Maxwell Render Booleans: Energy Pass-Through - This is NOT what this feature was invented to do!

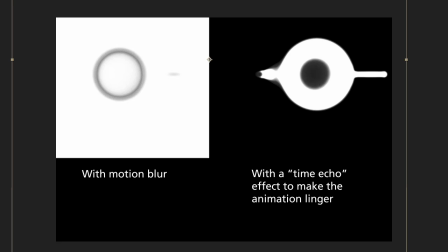[4:09]
So I preferred to have the look of the motion blur, although the other thing could be cool for some sort of other motion graphics thing.
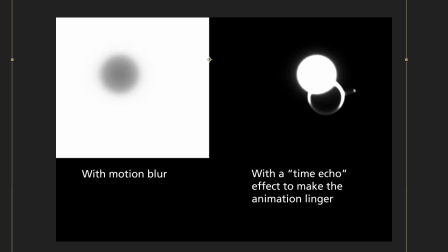[4:18]
The other thing that I did was I wanted to have the effect where once it passed through, it kind of left a hot spot that kind of faded away.
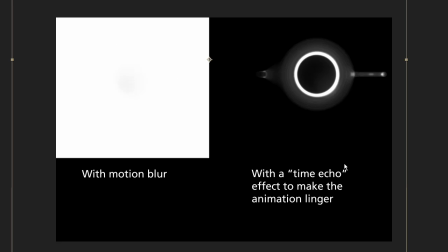[4:26]
So I used, in After Effects, I used a sort of time echo effect, so that if you look here, for example,
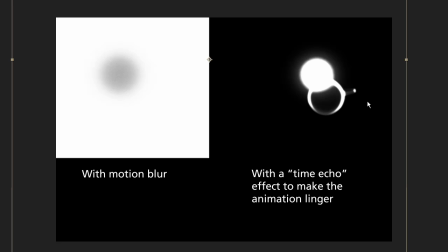[4:34]
cup appears, and then on the right, the cup is gone, but here you can see the cup is still present and it's fading out.
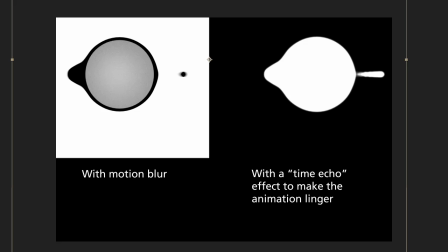[4:42]
Or the teapot appears, and let's see, here's the spout, and here's the spout with the motion blur and time echo.
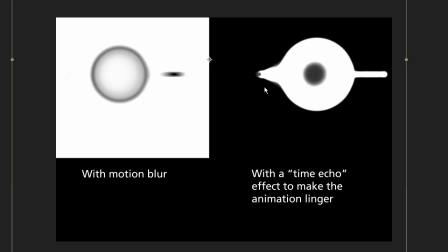[4:51]
And you can see that by now the spout is gone here, but it's still here, and it's kind of fading away.
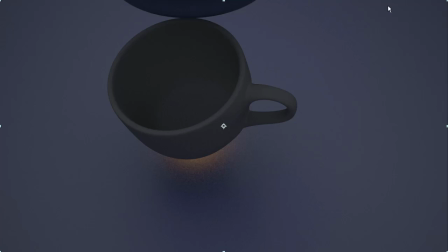[4:59]
So here's how the render finally came out. There's a emitter, which is a warm color, and that's shining at the intersection points.
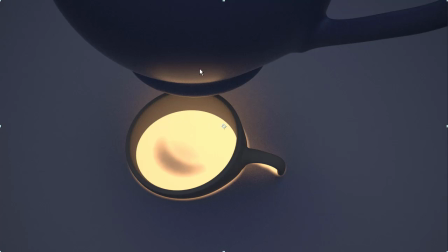[5:10]
And so you can see it has a lighting effect on things that are above it. And then there's a kind of a cool light, soft light shining down from above, just to kind of counter that and give some detail to what's not seen by the emitter. So you can see that there's the fading effect.
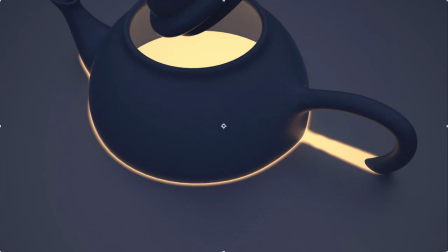[5:29]
So the cup goes through, and then the cup kind of fades out, or the teapot goes through, and then it kind of goes away.
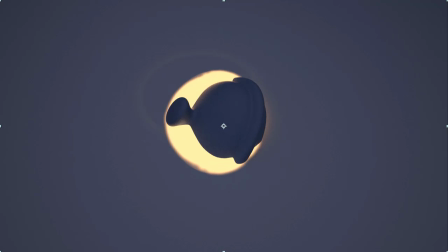[5:37]
And the lid, same thing.
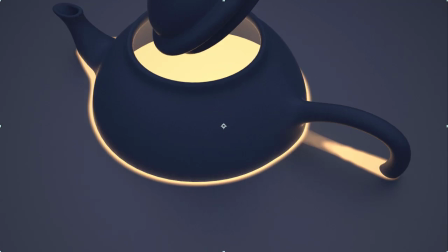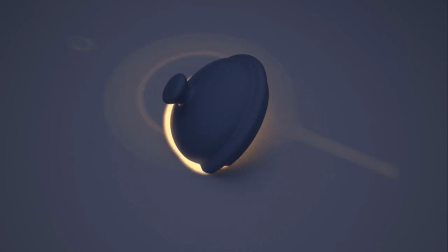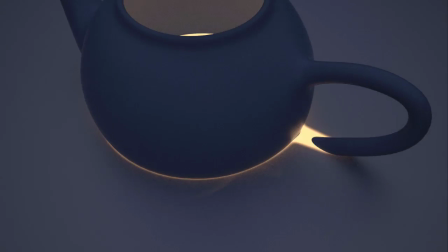[5:50]
So it's just kind of an experiment in motion graphics based on trying to find a new use for the render booleans in Maxwell Render.